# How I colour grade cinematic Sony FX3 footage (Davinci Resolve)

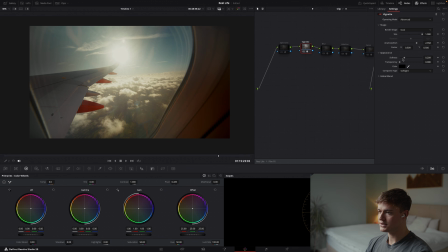25:08 Okay, let's reduce that a bit more. I think that's quite a nice touch. I'm going to leave it on for now. Again, the blur, Let's see where we are with this center position. This is something to watch out for. And then let's just blur the hell out of it so we really know where it's focusing about. Okay, so just about there really.
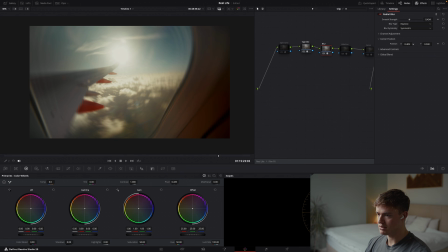25:25 We might want to push that more so we've got more of a wing as the focus. And then potentially, oh yeah, I think dropping it down somewhere so the focus is around here. It's quite cool. I'm just going to slide this right on back to a point where it starts to have effects.
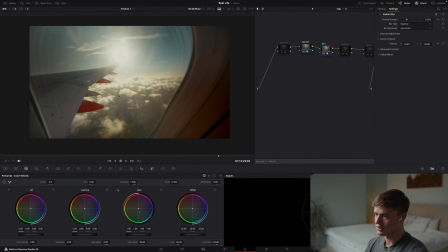25:43 Like you see here, it's on the right side. Sorry, over here. It's going a bit blurry already. I quite like adding that there. I think that looks pretty cool.
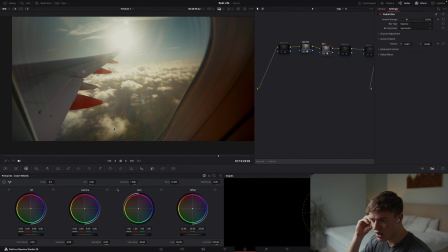25:54 The image just adds this kind of vintage, swirly, imperfect feel.
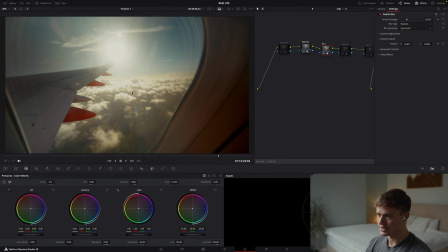25:59 It's lovely. I think it really guides the eye nicely as well. It's just like steep power plane traveling. I don't know. It's cool. I like it. Some people are probably going to hate it, but I think it makes the image look quite cool. Halation.
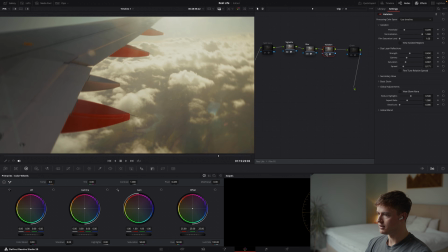26:20 Could be cool. Let's zoom in on the areas it's affecting, see what it's doing.
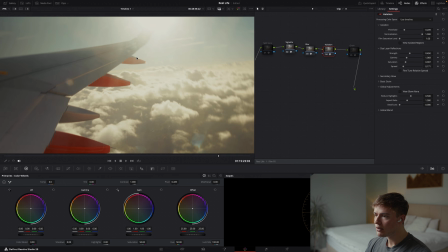26:24 Okay, getting a little bit of halation on areas like here.
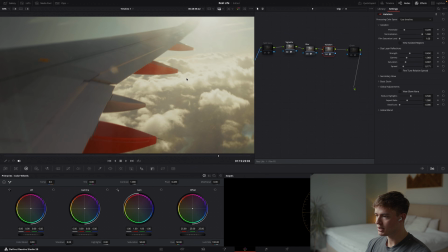26:29 Let's turn it off one time. Back on. Off.
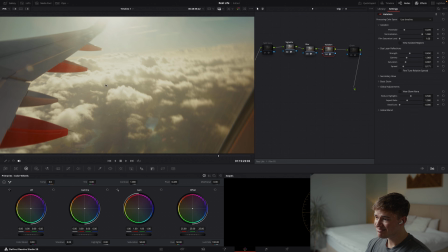26:36 Quite like it. Yeah, I think that can probably stay.
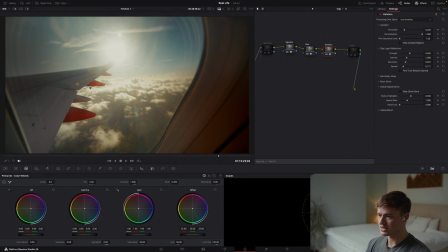26:42 It's not overdoing the image too much, but it just adds, yeah, I reckon in fact we can probably turn this up. Yeah, no, I like that. We'll keep it on one more time. Yeah, looking pretty sweet.
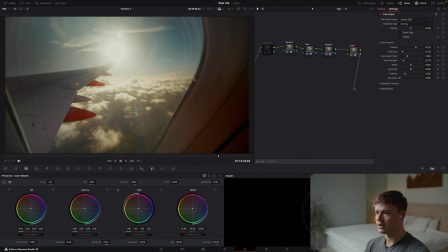27:02 And let's get some grain on again. Just doing 35mm 200T, whatever that is.
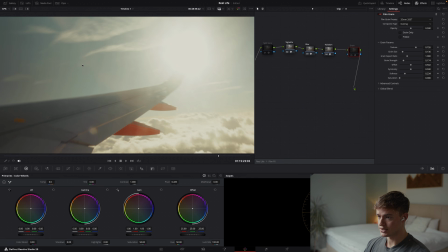27:08 I like it. It's just adding this. Look at that.
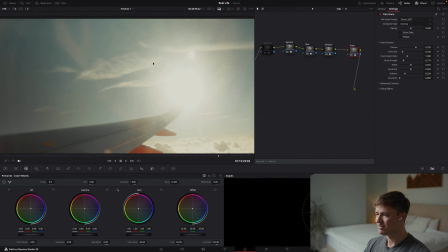27:12 Just this rich kind of vintagey organic feel to your film.
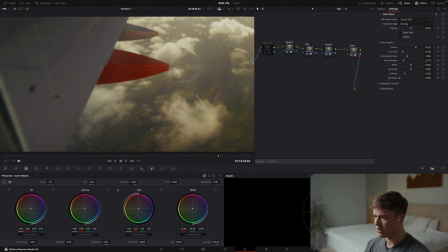27:19 Down here, if you just the way we got that swirl, the warmth coming through from our linear gamma adjustment.
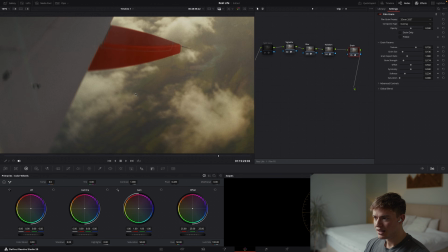27:25 And then this grain on top, just adding this softness here. Looks like noise, but the way your eye perceives it when you're not focusing on it is so different.
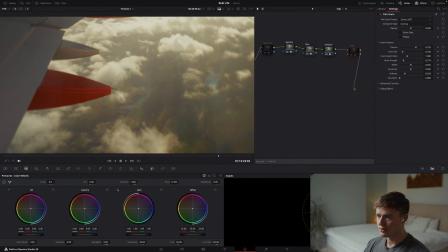27:34 It really does add to the image. So the halation as well. Beautiful, beautiful.
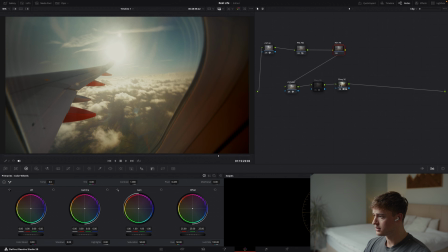27:39 So that is me done with that image. One thing I could do is come to the LUT here and just adjust the key output value.
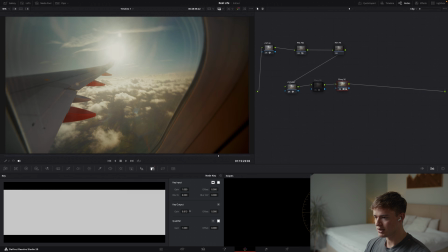27:48 But I honestly kind of like the extreme look we've pushed there. All the way up. It's pretty bit much. Yeah, just wiggle it to about there.
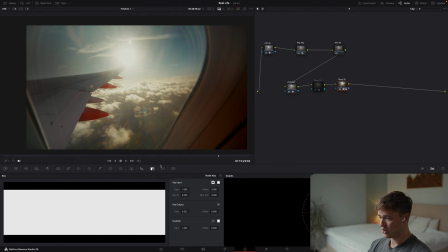28:00 So you can't even tell with these micro adjustments, but that is awesome. That 0.922, so it's basically at full strength.
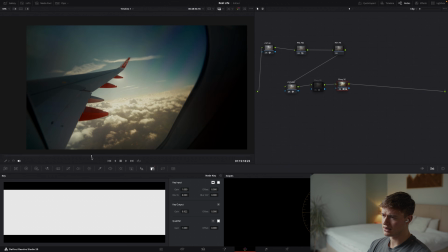28:07 But it's a bit dark, but a lot of this shot is with the sun indeed out. And even still, when the sun's behind the wing and it's a bit darker, it's still looking pretty good.
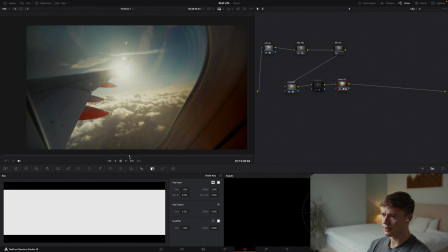28:19 And when that comes out,
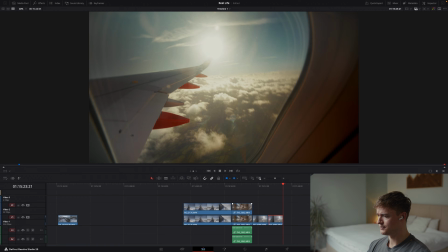28:24 that is filthy. Very happy with that one. Okay, so let's drag you above the old one and see where we're at.
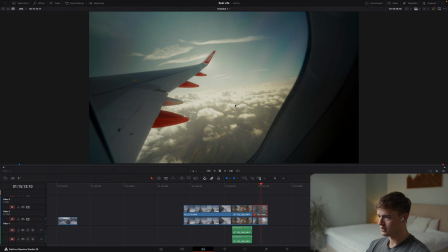28:31 We'll do a shaded comparison first. Again, so it's kind of more saturated and a bit darker.
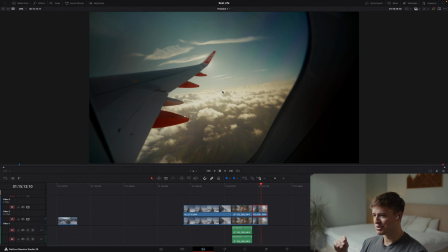28:39 To be fair, in this video I have got pretty carried away and just become obsessed with trying to make it look as good as possible and go for a more extreme look, which why not? If you're enjoying it and the image looks great, which I think it does, go for it. But yeah, it's not terribly close to the original clip which I was trying to emulate, but it does look bloody good.
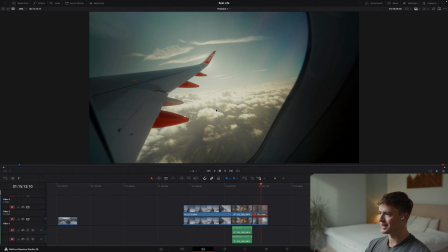29:00 Yeah, so the first one's definitely less contrasty. You can see the shadows a bit better. There's less filmic kind of effects that I've rendered on, such as the blur, which is kind of attacking a lot of the area. But overall, I definitely prefer the second one we done.